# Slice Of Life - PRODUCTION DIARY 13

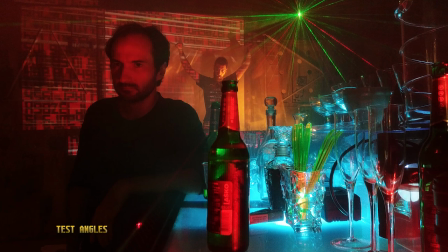(4:08)
We bought most of the stuff for the film, but yes, we're still missing the main glass that the actress is gonna drink from.
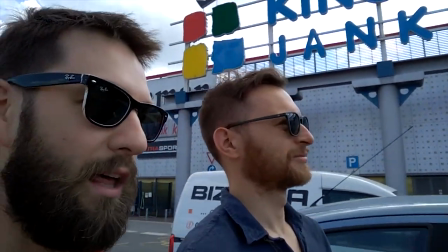(4:15)
We gotta go to the mall to find some cool glass. And Dino found something.
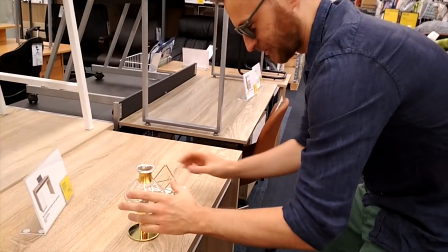(4:20)
He just combined some stuff. This is how you create the most beautiful and elegant drink in the universe.
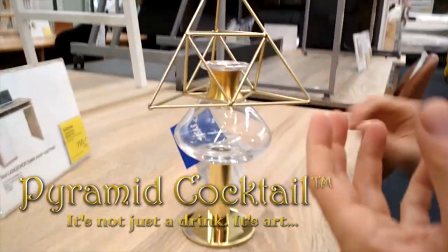(4:28)
Pyramid cocktail. It's not just a drink, it's art. But I guess we're gonna have a pyramid cocktail then, yeah?
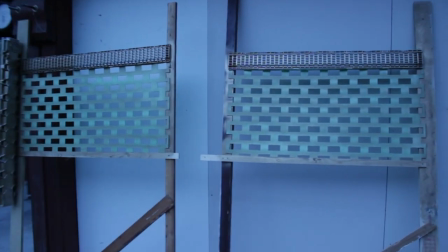(4:35)
This is like some kind of a paravan that I built just quickly.
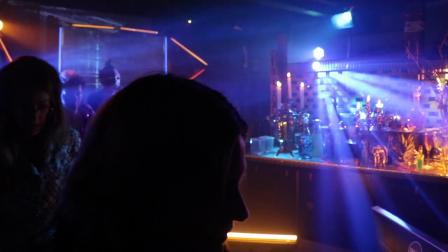(4:40)
And you can put some people behind them, or if you puff a lot of smoke, you can shoot the lights through these holes, so it's gonna look cool.
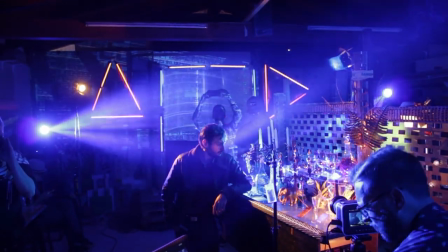(4:46)
As always, the most important thing was the lighting. Dino counted 24 light sources in the scene.
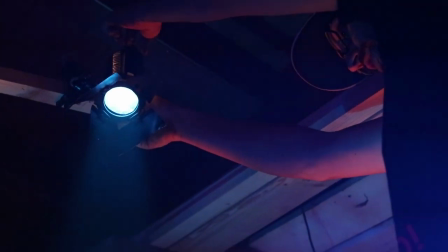(4:53)
We had 8 devil lights that we always use, but apart from that, we also rented movie heads.
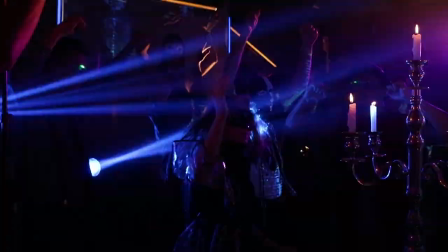(4:58)
It's a concert light that shoots like lasers all over the place. We dressed 20 extras, put them in the background, you know, lit all the candles up.
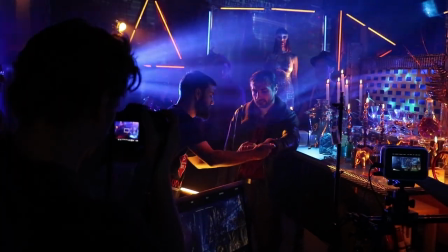(5:06)
Actually, you know, it kind of looks like a club.
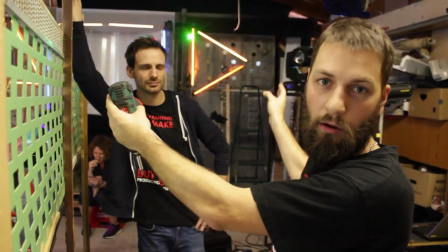(5:11)
So since we have only one wall in the background that's actually like looking good, and we need to film a shot of the actor and then reverse shot of the actress,
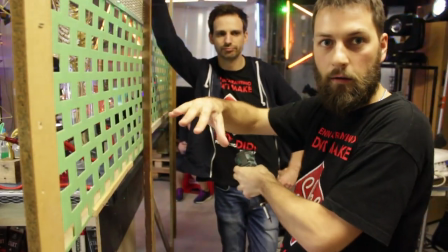(5:20)
we decided we're just gonna turn around the whole bar, you know, rotate it, and then film towards the same wall again.
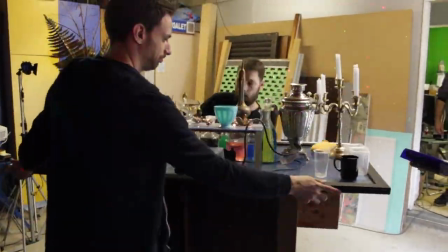(5:26) When your hobo load ain't nowhere to go, they
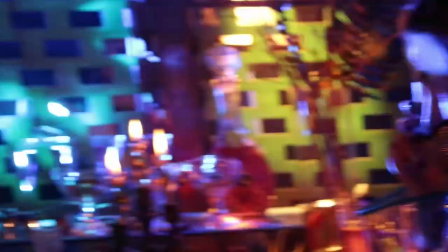(5:35)
when your hobo load ain't nowhere to go, they there's this shot that Dino wanted to shoot when the camera is following a girl throughout the crowd.
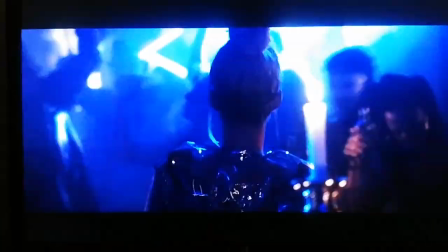(5:46)
If you would move just 1 inch on either side, there would be nothing there.
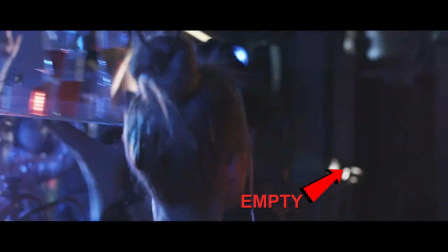(5:50)
We just planned the shot to completely utilize everything that we built and every single person that we had. And as always, we used a lot of foreground. We would put tiny Christmas lights in foreground, and then when they get blurred, you have this huge bokeh. But it fills your shot even more. So, you know, it's not only the actors that you film. It's also what's behind them, what's in front of them. And we had like a lot of layers in between. So after we filmed the majority of the stuff with the actors, we started filming the one of the most important elements in our film, the close-ups. In normal films where people talk, they just say stuff to each other and you know what's happening. But here we have a silent film in a way, and that's why we have to show everything. So for illustration purposes only, imagine a scene that goes like this, and pardon my acting skills.
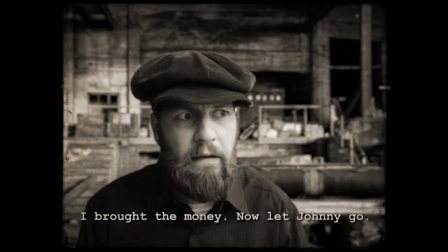(6:49) I brought the money, now let Johnny go.
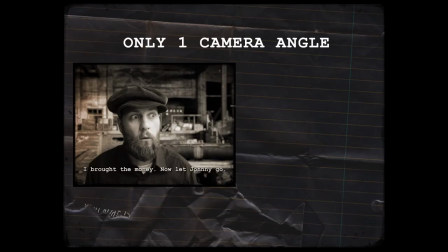(6:54)
Okay, so with just one camera angle and with one line of dialogue, we were able to learn that he's speaking to somebody, that he brought the money, and that somebody named Bobby is kidnapped by the other guy. Or maybe it was Johnny, I don't know, never mind. Okay, so now let's see how that scene would look if you had no dialogue.
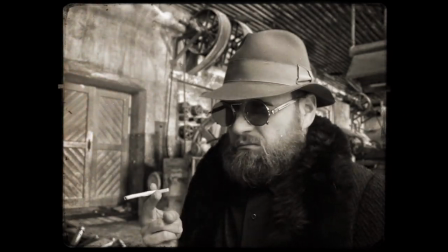(7:14)
Well, right at the beginning you gotta show the other guy, because otherwise you don't know that he's there.
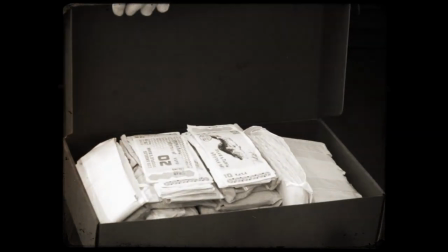(7:18)
When he opens the box, you gotta show the money in close-up, otherwise you don't know it's the money.
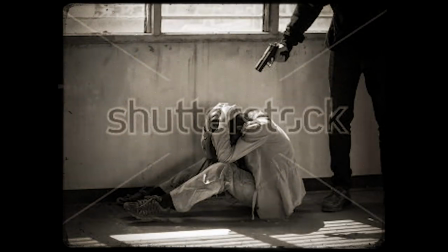(7:23)
And you gotta show Bobby as well, and now you start to connect there's some kind of a ransom thing going on. And it's actually pretty hard to get complicated information across this way. First of all, we have 4 times more shots.
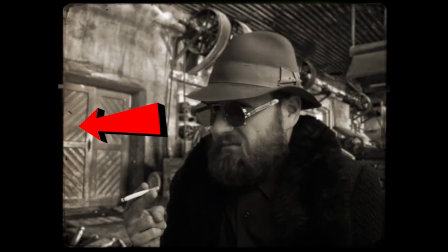(7:36)
The eye lines are very important because they give you information where is everybody in the space. And the close-up of the money actually showed you what the whole scene is about. So we are making a whole film without dialogue, and we rely on close-ups all the time. So that's why I'm in the costume, because I am doubling for our main actor. I am actually the hand model. Yeah, and if you're wondering why he has this shirt under the actor's shirt, it's because Anton was very sweaty. So we had tons and tons of stuff that we needed to film, you know.
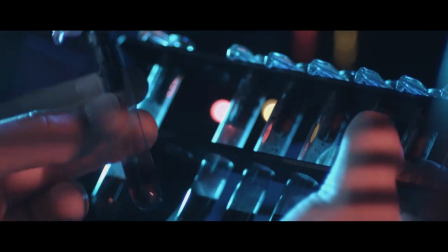(8:07)
The hands holding money, hands holding drugs, taking something out of the compartment,
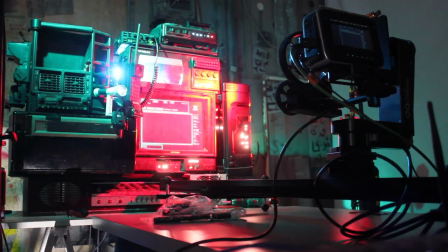(8:12)
texts writing on the monitors that we filmed with motion control system, a hand holding a paper that's burning.
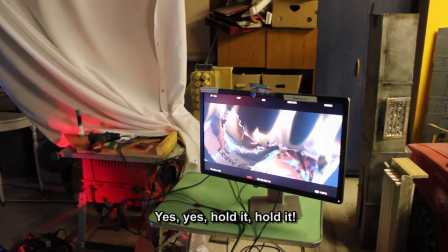A detail of the hand punching an ATM screen.
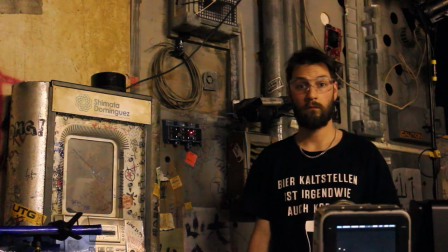(8:30)
Plexiglass is quite sharp, by the way. And now it's time for the Slice of Life Bomb Squad. We had a couple of pyrotechnic shots again, where the camera was supposed to burst into flames.
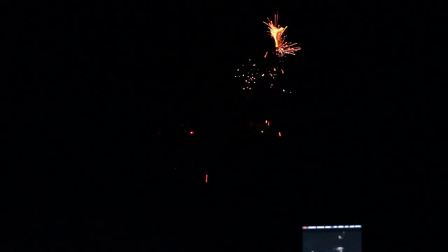(8:41)
And we did like 50 takes and we couldn't get the shot. This is take 67 and we are going to succeed! Total. Yeah, success! And we are of course taking great care for every shot that we're making. We do long setups, you know, a couple of hours setting up the lights.
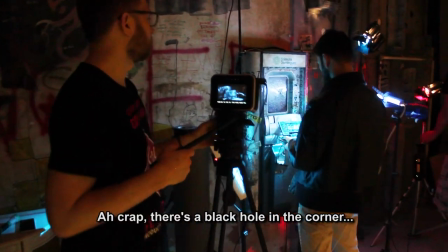After 3 hours of setup, we don't really like the shot, so we're probably gonna go fix it some more. Mojo is most important, to gain back your mojo. So today we are filming close-up shot number 1757.
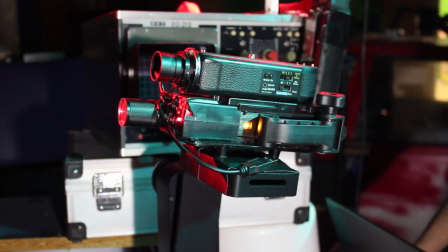(9:23)
So we needed to create a really cool spy camera in the shot. We made it out of trash, like everything else.
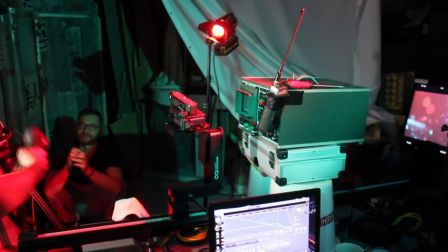(9:31)
So we mounted this prop camera on the motion control slider that we have. And now it moves in a very robotic way.
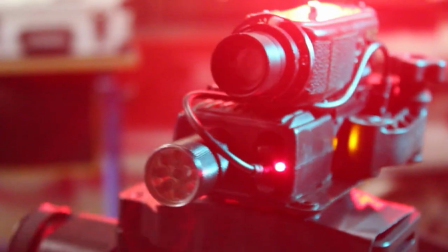(9:38)
And of course, we always like to fill the shot with all these neon lights.
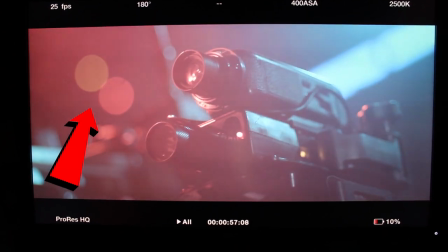(9:42)
So these two tiny lights that are dispersed in the background are actually two
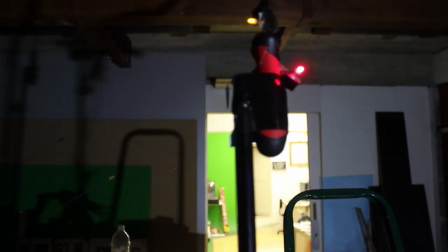(9:47)
small LEDs taped to a screwdriver because our stand wouldn't go high enough.
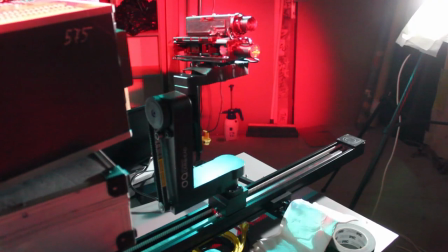(9:52)
So we had to invent something.
Lord, ain't no light, that's the way.
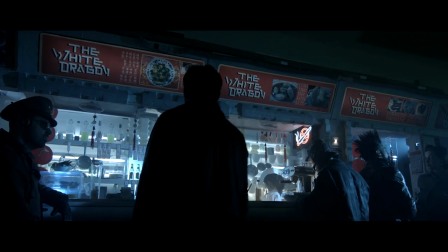(9:57)
Oh, and actually, this is interesting. Way back, we filmed this noodle bar scene where our guy was supposed to order some food.
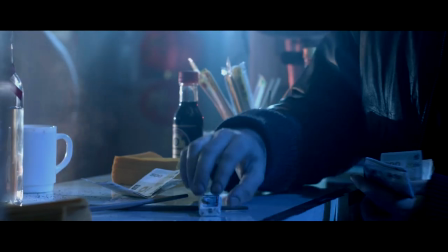(10:03)
And now, we decided this scene could fit into the story a lot better if he sells the drugs to the chef.
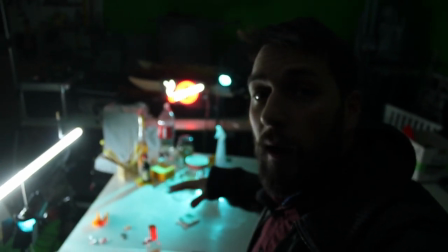(10:10)
So we recreated one small part of the bar. So we have lots of stuff in the background.
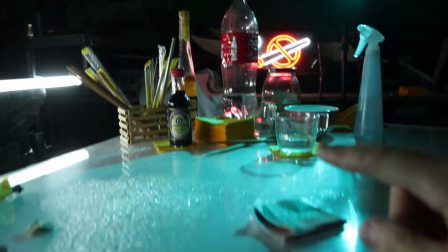(10:15)
You can see the neon lights. They give us nice reflections in the table.
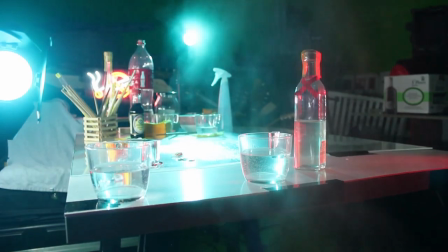(10:20)
We have a small water boiler that produces steam. And also we have a couple of glasses in the foreground.
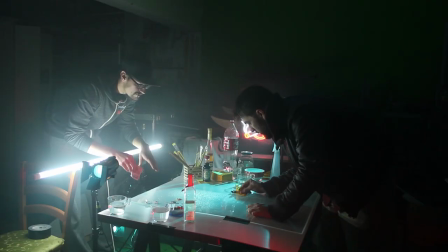(10:25)
And in the end, the shot looks like this. And we filmed two hands just sliding drugs and money over the bar.
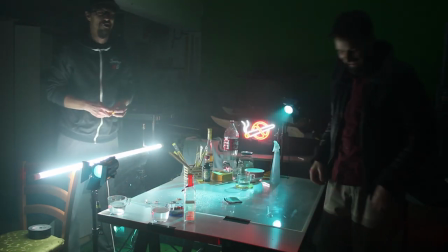(10:32)
When you cut it into the film, you can never tell. It's a couple of years apart.
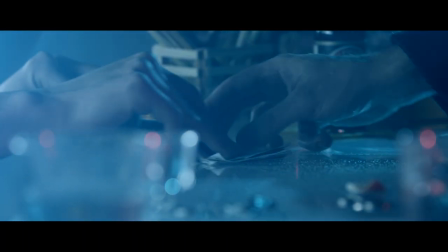(10:36)
It actually just goes to show how you can manipulate the film medium and it's how beautiful it actually is.
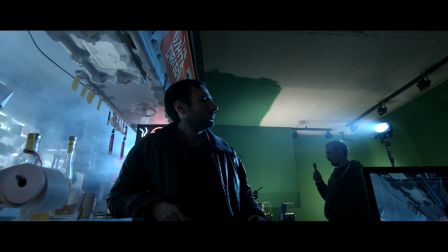(10:42)
So yeah, the miniature filming will be the next thing we do. And I'm just getting back to finishing this diary. Bye.
Last poor man turned out the light.